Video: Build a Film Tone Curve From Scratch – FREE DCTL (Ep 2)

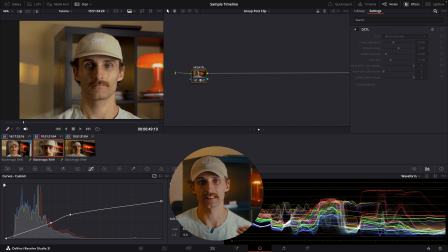So on film, how it would work is the negative would keep gaining density as you add light to it, but by less and less each time, reaching a maximum gradually rather than just pumping up and hitting the ceiling as you do with video.
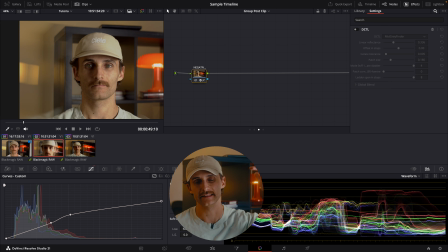A digital sensor fills up and stops dead at the ceiling, whereas film tapers. And that taper is what people mean when they say film handles highlights gently.
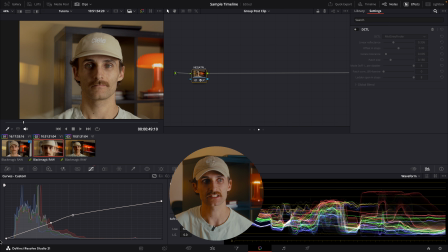All right, so let's dive into the toe side of things. On film, the shadows end up having a shallow slope, which results in the shadows getting squeezed or compressed together. And the main distinction that we should remember is that compression isn't the same as crushing.
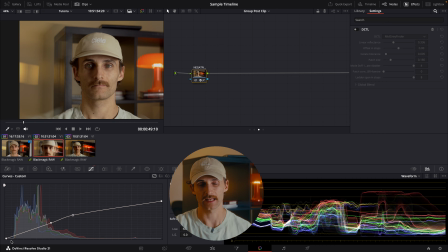So on your waveform, the squeezed or compressed values will actually still be different from one another, which allows you to still pull them apart if need be. When we're shaping the toe, we want to decide how much we're going to compress the shadows.
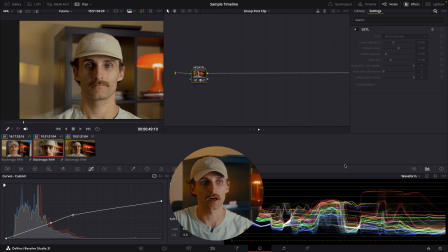And we just have to remember that the moment that the bottom of our traces goes flat against the floor, we're no longer compressing, we're now destroying. So there's now no longer any information in those shadows. On a face, for instance, the contrast shouldn't be so harsh that you can no longer see the shape of the cheek.
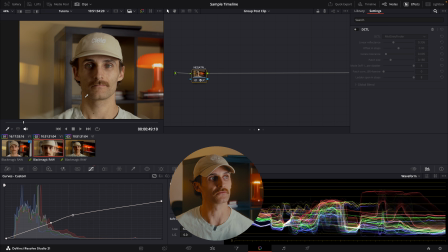You want to still be able to see the features of that person. You don't want to crush your shadows or compress your shadows so much that you no longer can see any sort of features on the shadow side of the face. I'm just going to put a control point about right here.
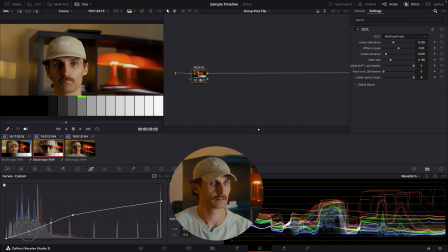I'm just going to drag it down. So as you can see, if you drag it too far, it's just completely destroying our shadows and making our image look like a nice ripe cacao.
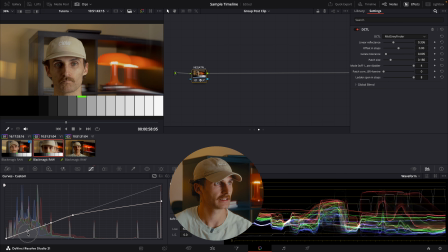So yeah, you want to just be very mindful. You can always hit Alt and it can bring it right back to the line there. Let's see.
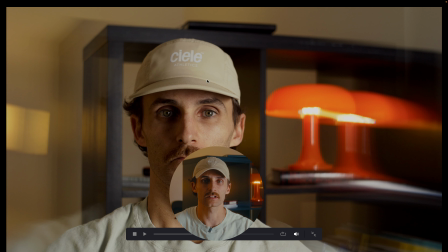Yeah, we just want to, I want to see what it looks like before our contrast curve adjustment and then after.
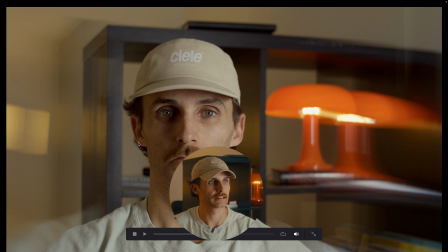So let's just toggle it off and on. We're just trying to get rid of some of that flatness that our image had previously and just introduce a little bit more contrast and shape the overall look of our image.
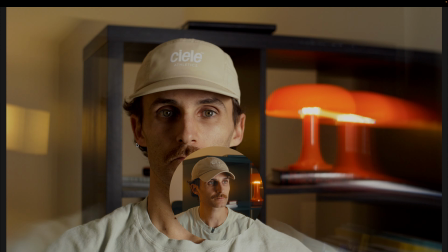So already it's looking a lot better than obviously the raw
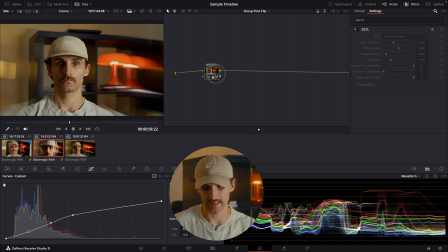version or even the version that we started with at the beginning of this tutorial.
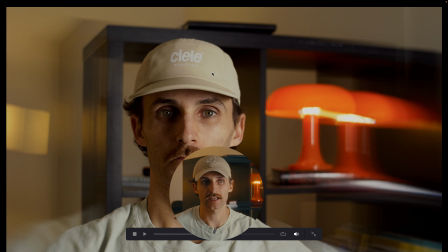So it's really kind of amazing what a little bit of contrast adjustment can do for your image and for shaping the look of your image.
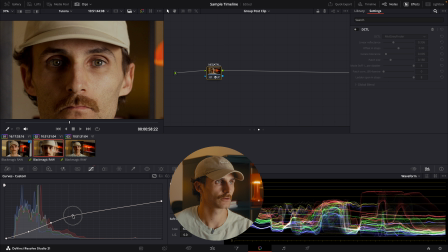So I might just go back to my shoulder and I might just slightly lower or play around with my highlight adjustment just to see what looks good here.
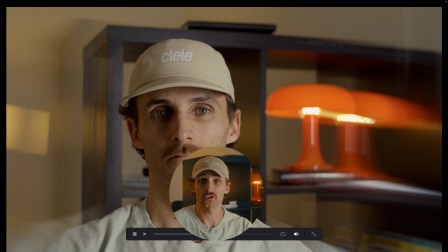Nice, so that's looking pretty good. Look at that, that shaped our image pretty well.
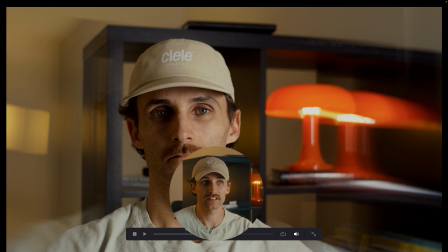We got a lot more depth to our image. The colors are popping. My face is shaped a little bit nicer. And yeah, you know what, I'm pretty happy with that.
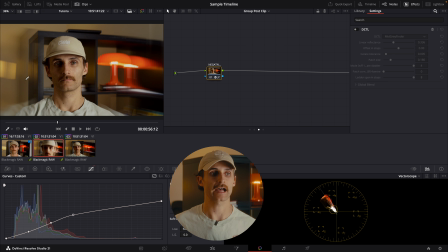So essentially there's three main things that you want to have at the back of your mind at all times when you're shaping your curve here. The first one is, does your skin actually still read as skin? Or have you pushed it so far that it no longer resembles what human skin should look like?
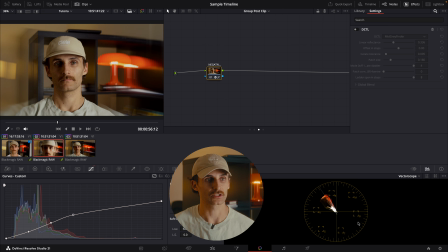You don't want to fall in the realm of reptilian. Go to your vector scope, make sure it lands on that skin line here. So the second point that you should always keep in the back of your mind is, does your shadow detail survive when you're grading individuals who have darker complexions? If no, then you have to go back and readjust so that it does. If yes, then you've nailed it. You've perfected it.